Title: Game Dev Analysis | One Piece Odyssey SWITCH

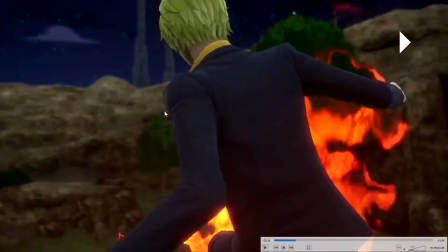I really like this build-up animation when Sanji is preparing his kick with his Diable Jambe.
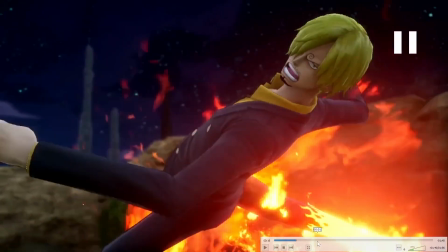You can see he leans back just a little bit, and it's so subtle, but you see I think an inexperienced animator would not have done that.
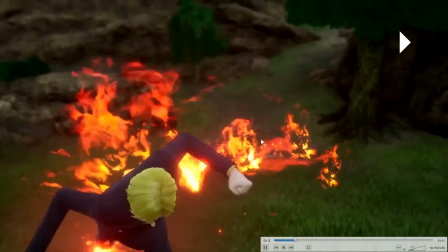How he spends more time leaning back. So watch him lean back and he stalls there.
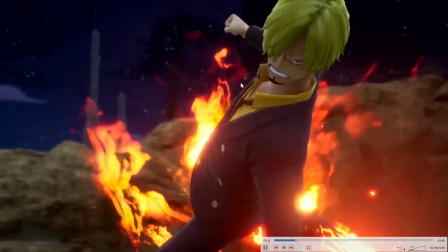I think an inexperienced animator would have just gone through the motions and then straight into the kick without building up this extra bit.
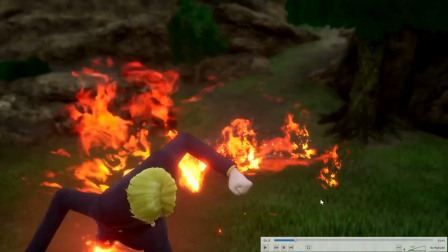But you can see he arches his back and he drags his leg back just a little bit more,
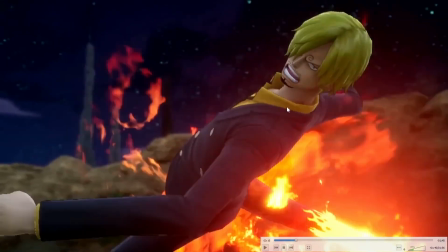so it looks like he can pull his leg forward using, this part of his body to leverage that.
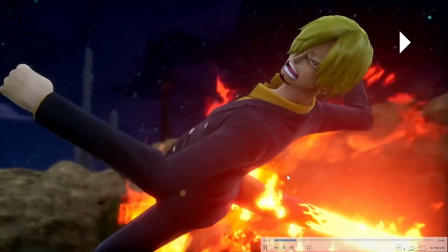So extremely well done. I really appreciate details like that. Let's see. Oh, I noticed this.
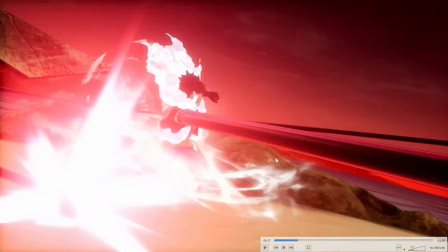This would be so hard to animate. How his punch has to keep, moving through different angles.
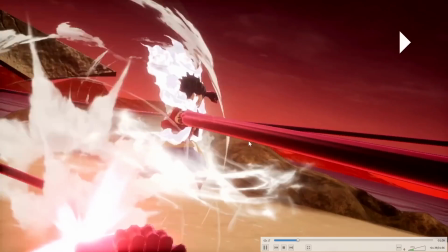So if I was tasked with that, I wouldn't be that happy.
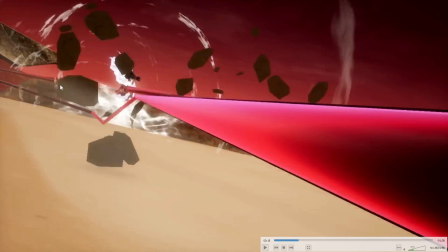You can see it angling around. It's such an interesting and complicated task. So I would not want to have to do that myself.
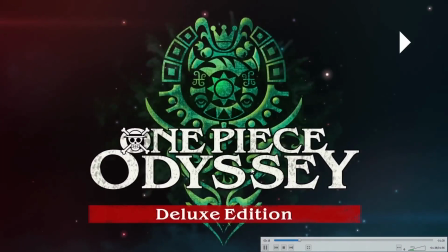Well done to the animators who came up with the solution for that.
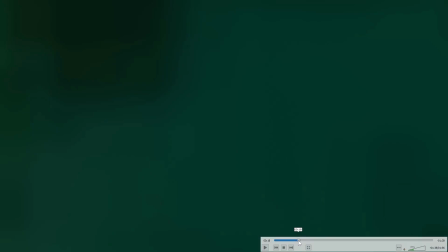Something that, oh yes, this is something I really admire here. This is so great.
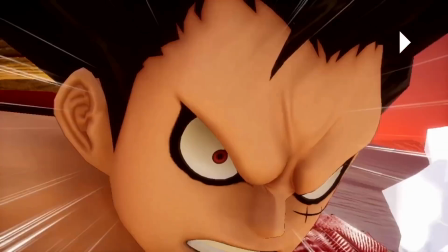It's such a small detail, but it shows that the use of particle effects is not to distract.
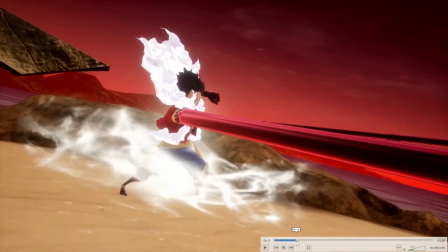It's not a visual distraction. The people that created the particle effects here really understand what they are doing.
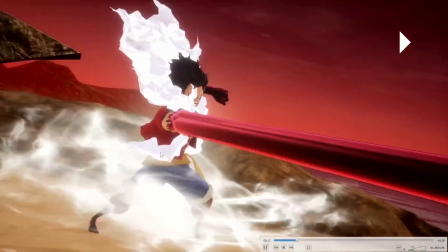So you can see here the sort of that wind and aura that's around Luffy's legs.
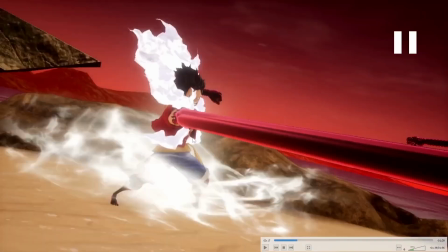He's moving at full speed, but then they slow down,
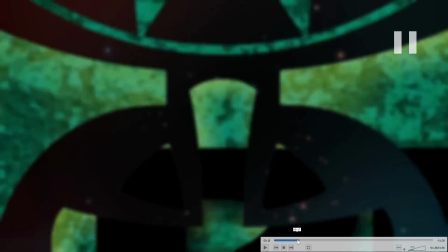and then these particle effects run at full speed as he bursts with his punch while the particles on the ground slow down, so it builds,
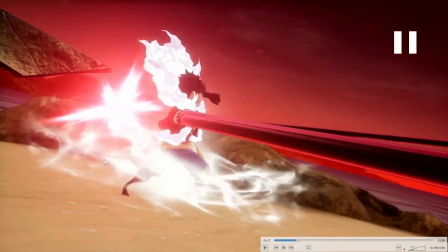even though he's not moving, it does what, you know, the wind-up frames for Sanji did, where it builds a sense of power and it slows down, so it just, you know,
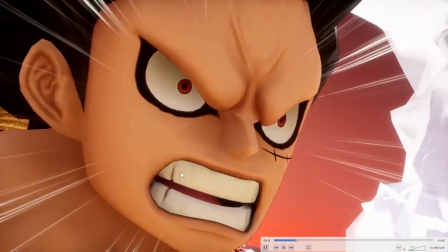makes you think visually,
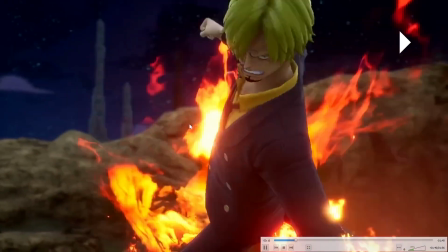you see it, and so the audience thinks, oh, it's winding up for something, and then for these particles to suddenly burst out at full speed, it's so well done.
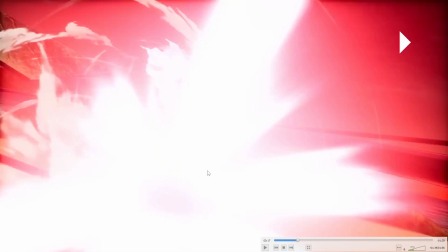It's extremely well directed, well implemented. These are how particle effects should be done.
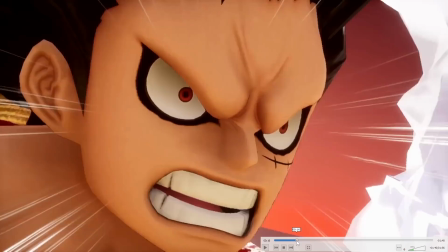I recently reviewed, I didn't review, what a ridiculous thing to say.
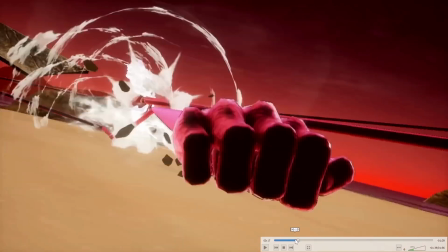I did a video analyzing Dragon Ball Sparkling Coke Zero, or whatever it's called.
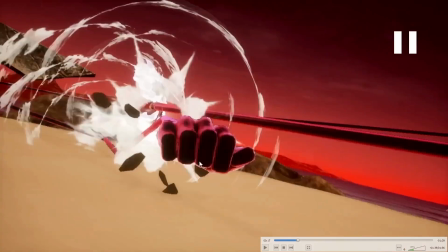And the particle effects were not used in this way.
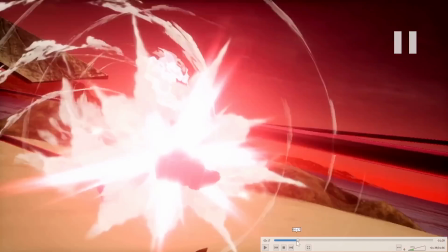They were not well directed. They weren't used with any creative direction or any real intent or
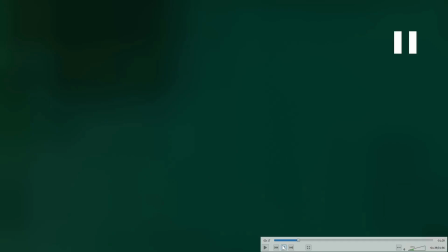creative integrity. It's just they're very distracting.
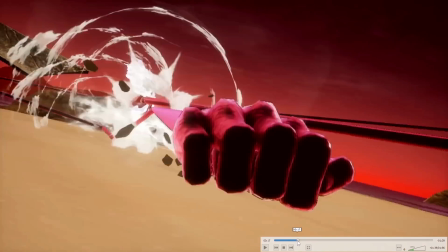And there's no sense of power that comes from the particle effects in Dragon Ball Sparkling Coke Zero, whereas in this one, the particle effects are extremely well done.
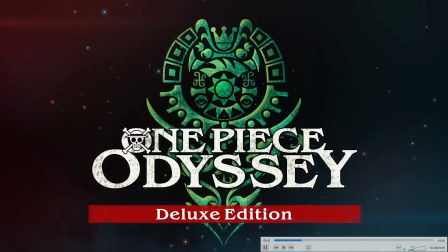The artists absolutely understand what they are doing here.
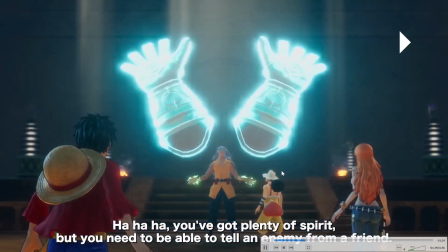So that's the difference between developers who do understand what they're doing and developers who do not have an understanding of what they're doing.
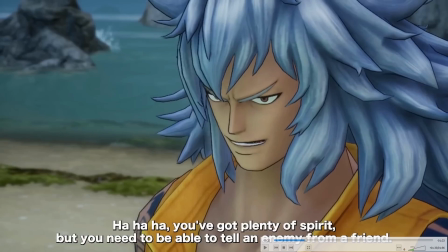The developers here absolutely know what they're doing.
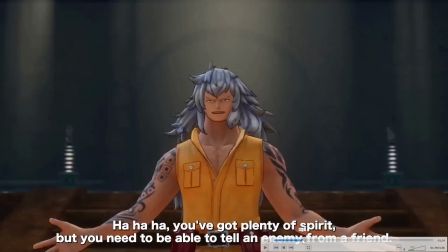So something at 22 here I think is pretty ridiculous is, where's it, 22 seconds?
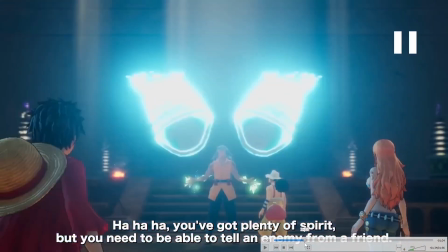Using guns on Luffy is that, come on, that's not going to work. Everyone should know that by now.
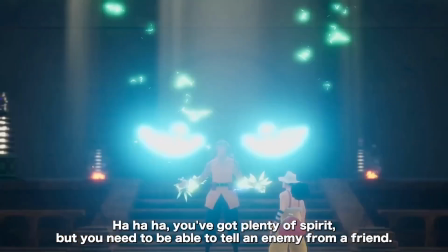So it's pretty silly to use guns on Luffy there. Optimized depth of field at 27 seconds here
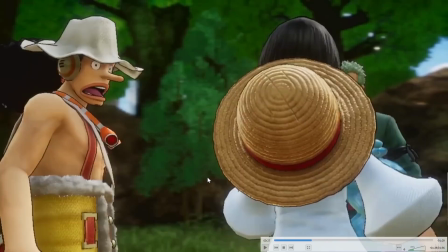is, this is the clear sign that they've reduced the rendering resolution of the depth of field. So depth of field blurs the background, it keeps the foreground in focus. It's very expensive on the Switch.
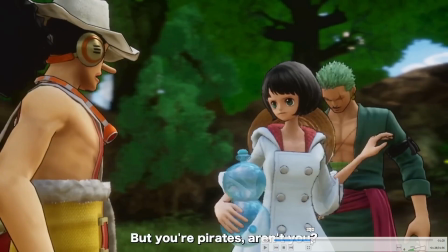It's so expensive on the Switch.
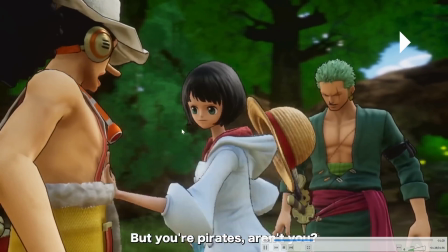And what they've done is they've reduced the resolution of that effect, and it's a very smart thing to do because many games don't do that.
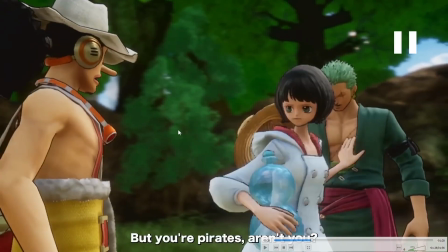They're used by developers that don't know that is necessary to do. They don't understand that you can do it.
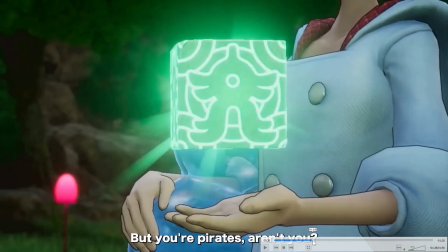So even though it's kind of jittery and it doesn't look that great, it's absolutely necessary.
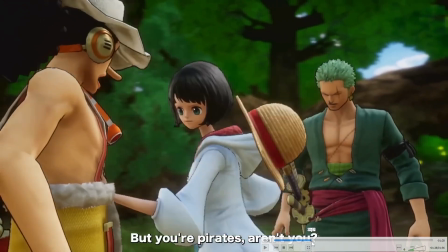And the fact that they've done this, to me, tells me that they have a very strong understanding of the Switch.
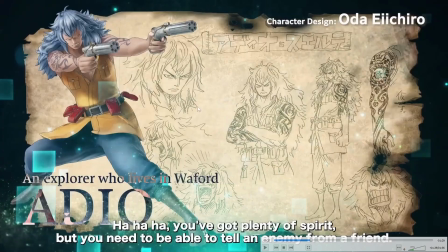So this is great to see that. Well done on the developers here.
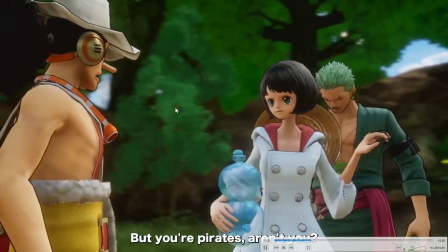You can see it, you know, kind of pixely in the background as it's blurred, but very well done on them.
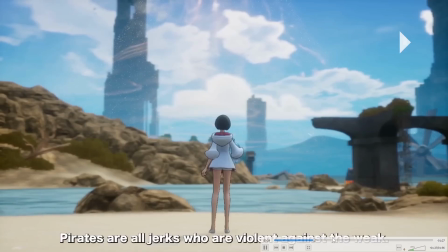It's great work. So let's see here. I really like these big facial expressions at 38 seconds.
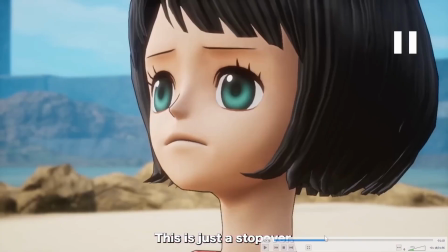Really fantastic.
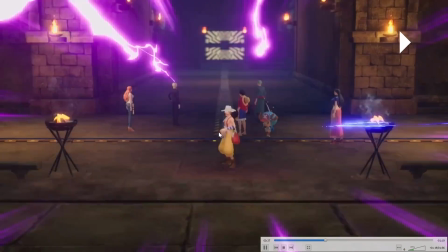Just thinking about having to rig all that up and doing the blend shapes for that kind of makes me think that this is a ton of work.
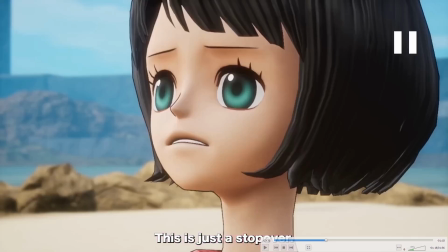Extremely well done on the animators, because One Piece is all about big,
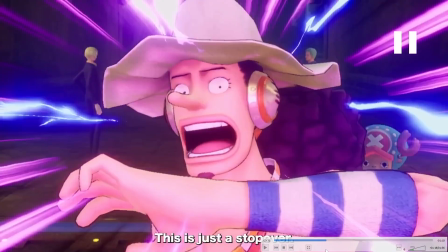expressive, you know, facial sort of posing, you know, and it really sells the characters. So that's really well done. I'll try and speed up here.
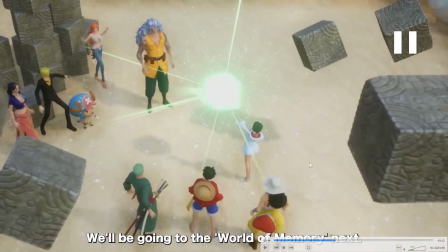And at 44, we have another example of the reduced resolution on the depth of field. You can see these are blurred due to depth of field, but then they're a little bit stair-steppy. So they've applied some form of anti-aliasing, however you want to say that.
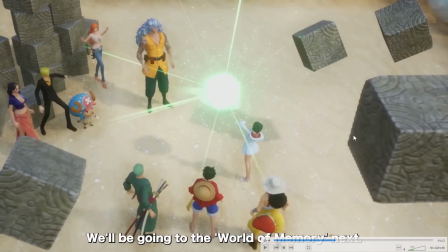And it smooths that out a little bit, but, you know, it's not a huge deal. Again, it benefits the end product.
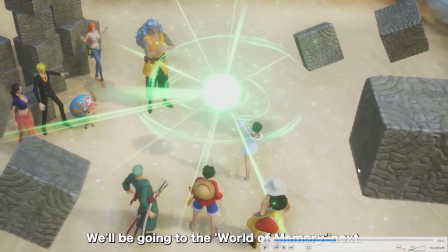So it's good that they've done that. And it shows that they understand that the stair-stepping is there, and by applying that anti-aliasing,
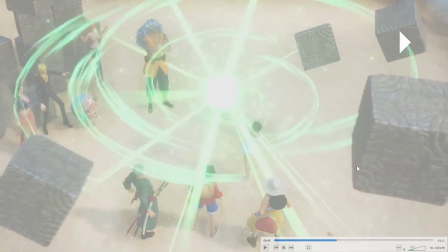AA, they do understand that that is a flaw of reducing the resolution of that effect.
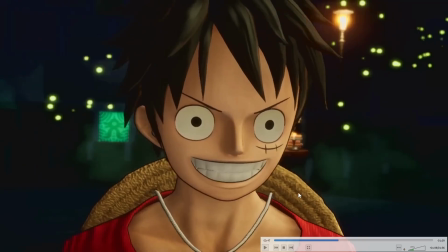So at 47 seconds, it shows that the developers still understand what is visually important, and they've left the hat and this string on the hat, they've left the texture resolution very high because they know that there's going to be close-ups of Luffy. He's the big important guy, and shots like this, you know, they matter.
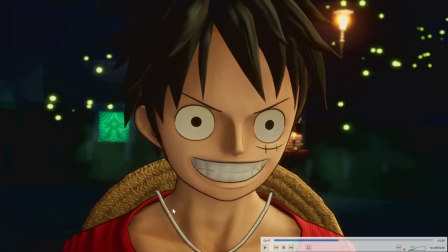So the fact that they've left that high resolution shows a very strong understanding of what the developers want to express, what the intent is. So these are very good decisions they're making. It shows that they put a lot of thought into the design decisions here.
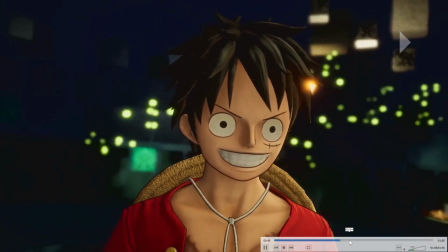At 56 seconds,
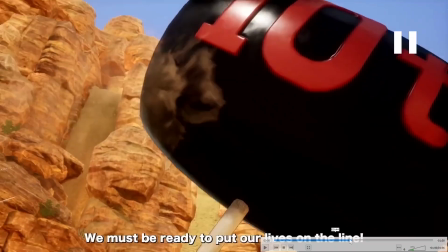we have, this is such, I have so much respect for these design decisions here,
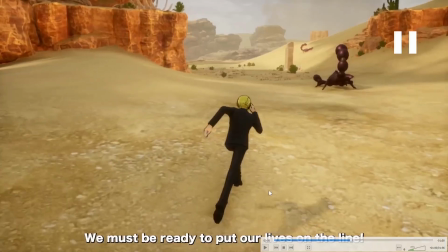that they would have lowered the resolution of real-time shadows because that is also quite expensive to render.
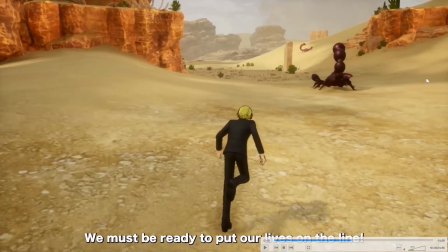You also have these projected cloud shadows. They're like blob shadows.
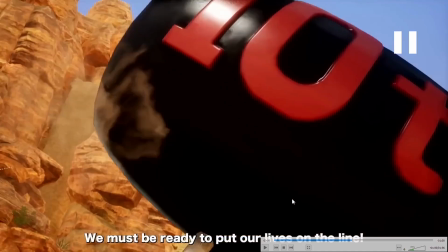They're not that expensive to render, really, but real-time shadows are what are more expensive.
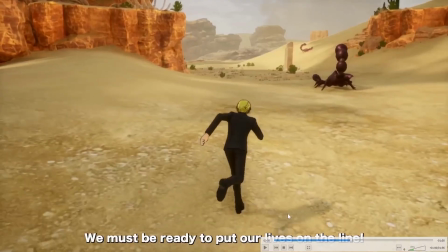And the fact that they're so subtle, you know, they're not extremely dark, they're quite subtle. All the shading on all the characters is so subtle and understated, but that helps hide the fact that they would have lowered the resolution on that. So that's good decision making. I really respect that. So well done on that. And let's see here. I really appreciate the framing on this.
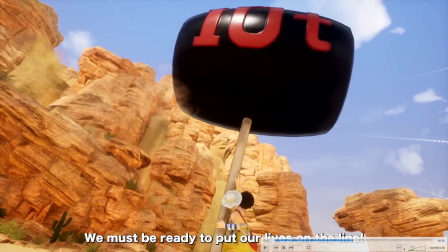the 10-ton hammer. Usopp is barely in the frame, so it makes him look even smaller. Well done. So great on the direction and the directors for that.
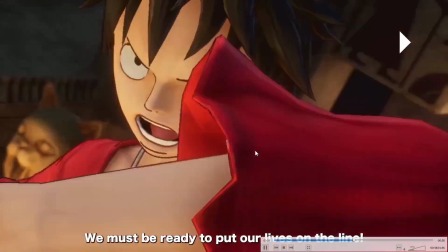That's so great. I really like the camera shake for the impact. And let's see.
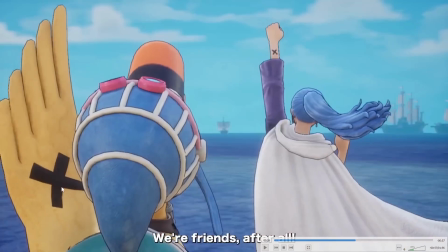At 59, again, I don't actually know anything about One Piece. I've never watched it or read it, so I don't know. But I believe they have the X's on their arms because they are all pirates, and X marks the spot. So that's like a pirate thing. But I mean, you guys probably already know that, you know. So that's it, you know.
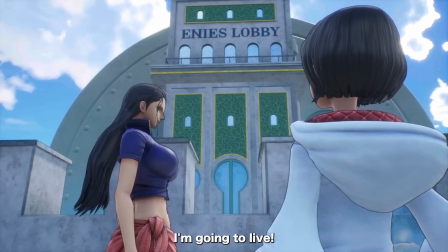Let's see here. This quote is wrong for Nico Robin. It actually should say, "I want to live," not "I'm going to live." So they got it wrong, but it's not like I'm gonna like nerd out and get angry over them, you know, getting lines wrong.
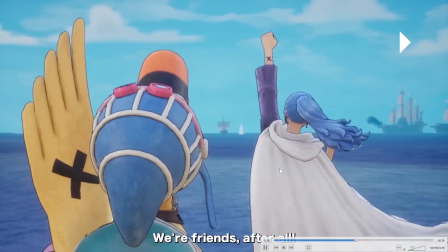It's not a big deal. Something I really like is this volumetric lighting. So I was waiting for a scene like this to see what sort of volumetric lighting.
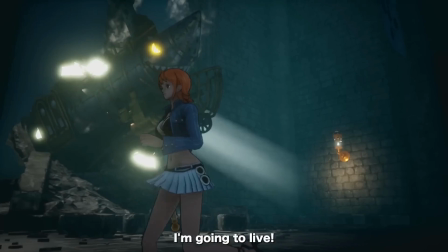Volumetric lighting is a technique we use to simulate density in the atmosphere.
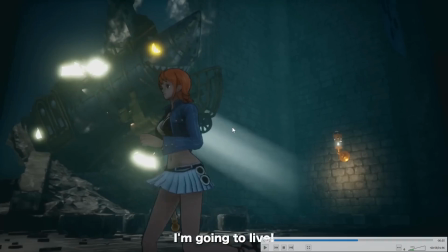We want to simulate moisture, particles, pollutants, whatever, you know. And it's so expensive on the Switch. Boy, howdy, it's so tough. You want your games to look really fantastic, and you have to make so many design considerations. You have this really nice light shaft coming through.
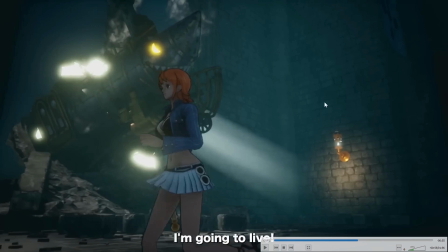You have this, you can see the moisture in the air. You know, that's the whole point of volumetric lighting.
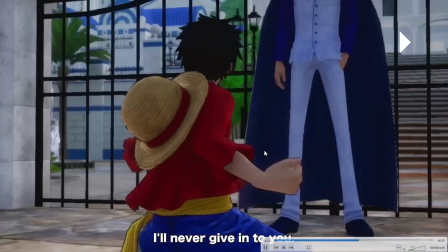So the fact that they've got it looking this good, and it seems to be running well, I'm quite impressed with.